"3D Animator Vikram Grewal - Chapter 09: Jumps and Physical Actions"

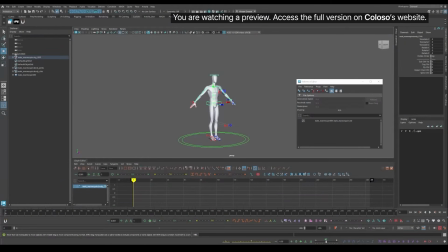(0:05)
And just to give an example of what our finished result will look like by the end of this is an
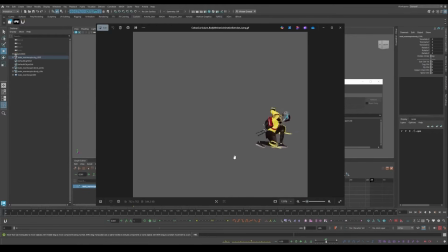(0:10)
example of the exercise and something I made with the hybrid rig. And as you can see, it's very similar to some of the examples we were going over. It's just a forward-facing jump, and as you can see, similar kind of antic at the start,
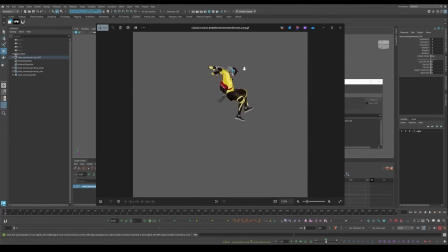(0:25)
and jump happens, then we have contact, same kind of stuff we went over already. And this kind of forward-facing jump, when we save it in Studio Library, this can be very helpful for just this general forward-facing
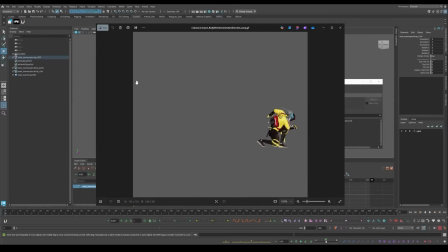(0:40)
jump could be helpful just for laying out our scenes and stuff when we head into our project assignment, as having some obstacles when we're building out our simple geo environments,
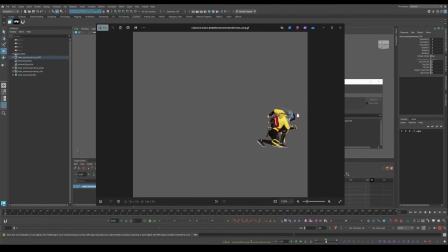(0:52)
and having something as common as a forward-facing jump can be very helpful when we're creating the cycle when we head into that assignment.
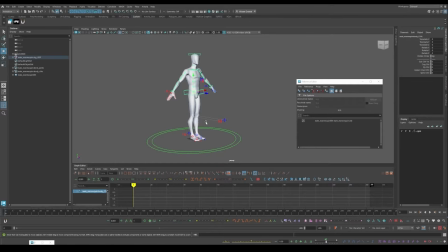(1:01)
So yeah, we can use this as a reference later on. Alright, so now that we overviewed our references and as well as some other examples, we can now start working with our rig. I already have mine referenced in, and just remember,
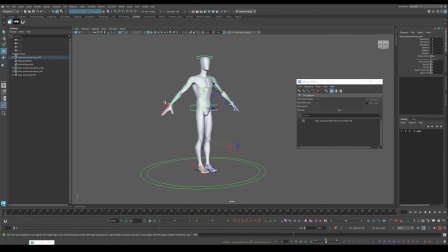(1:16)
if you're still using the same rig, it's best preferred to use that, as we can save everything in Studio Library when we head into our course assignment later. Now, if we're
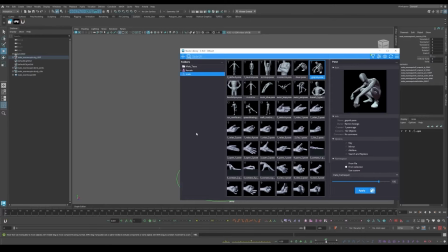(1:33)
using this rig over here, well, I said we still can't use any of our animations since we want to be making those from scratch. We can still use some poses over here just to get a head start on
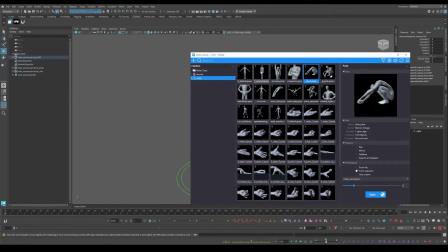(1:46)
just placing our character in a position where we want to work off of. And I actually want to select this crouching pose right over here.
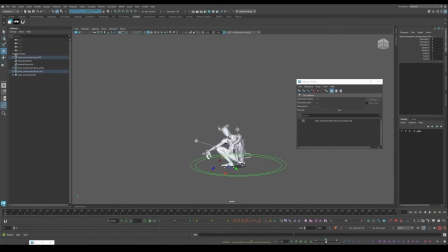(1:56)
So I'm just going to select all content and then just hit it. And this crouching pose is actually like a decent kind of startup just to kind of lead into this like antic that I want. So I'm just going to tweak the posing a little bit from here and
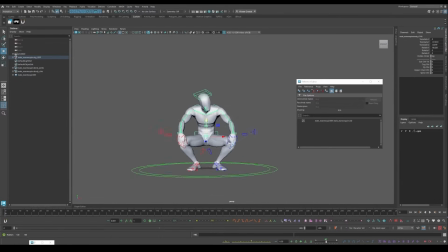(2:13)
just kind of make it more like an actual, instead of like a casual lay down kind of crouch, I want it to be more of like a beginning antic for a jump. So I'm just going to rotate these all back to 0 for the head, something like that.
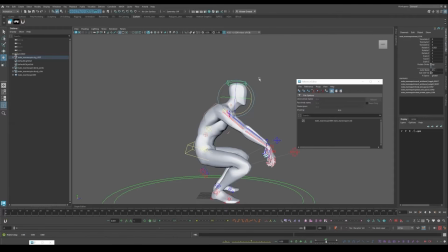Again, using these poses within our pose library, if you have these rigs,
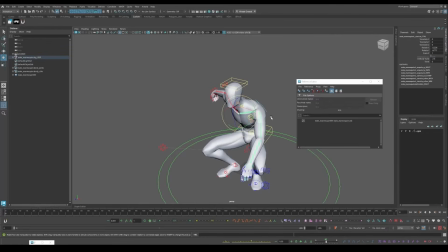(2:44)
is very helpful just to set up some quick key poses.
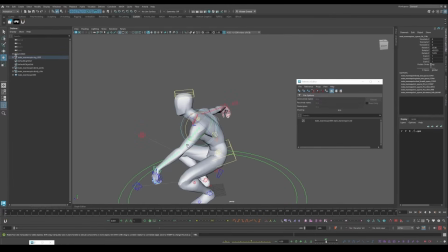And yeah, we want to start off with the arms extending backwards, since we want to have them. We want the arms to swing forwards afterwards during the jump,
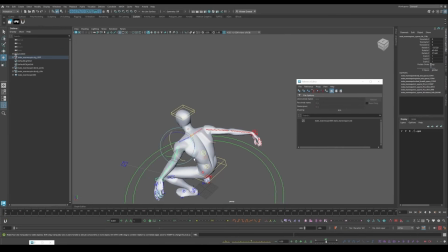(3:10)
since we're applying some force and inertia when we're swinging our arms. We're not just using our legs when antiquing for a jump. Same thing for the walk.
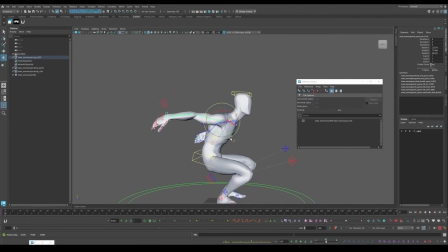(3:22)
Everything in the body is leading into a certain action, so we need to be applying all that directly.
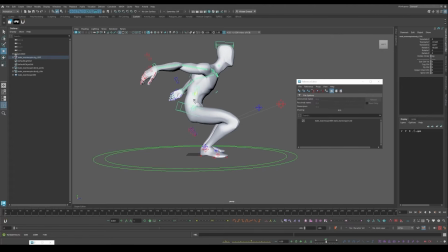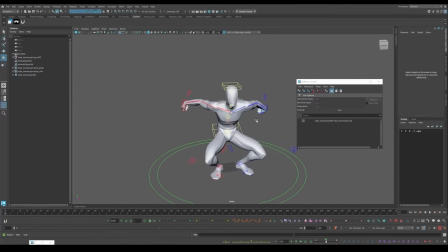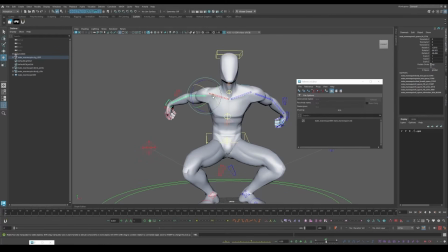(3:58)
I'm actually just going to select some of my controls over here just for the arm itself.
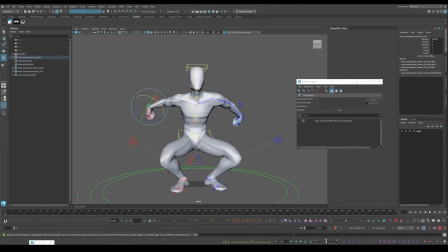(4:06)
I'm also just going to open up my picker as well.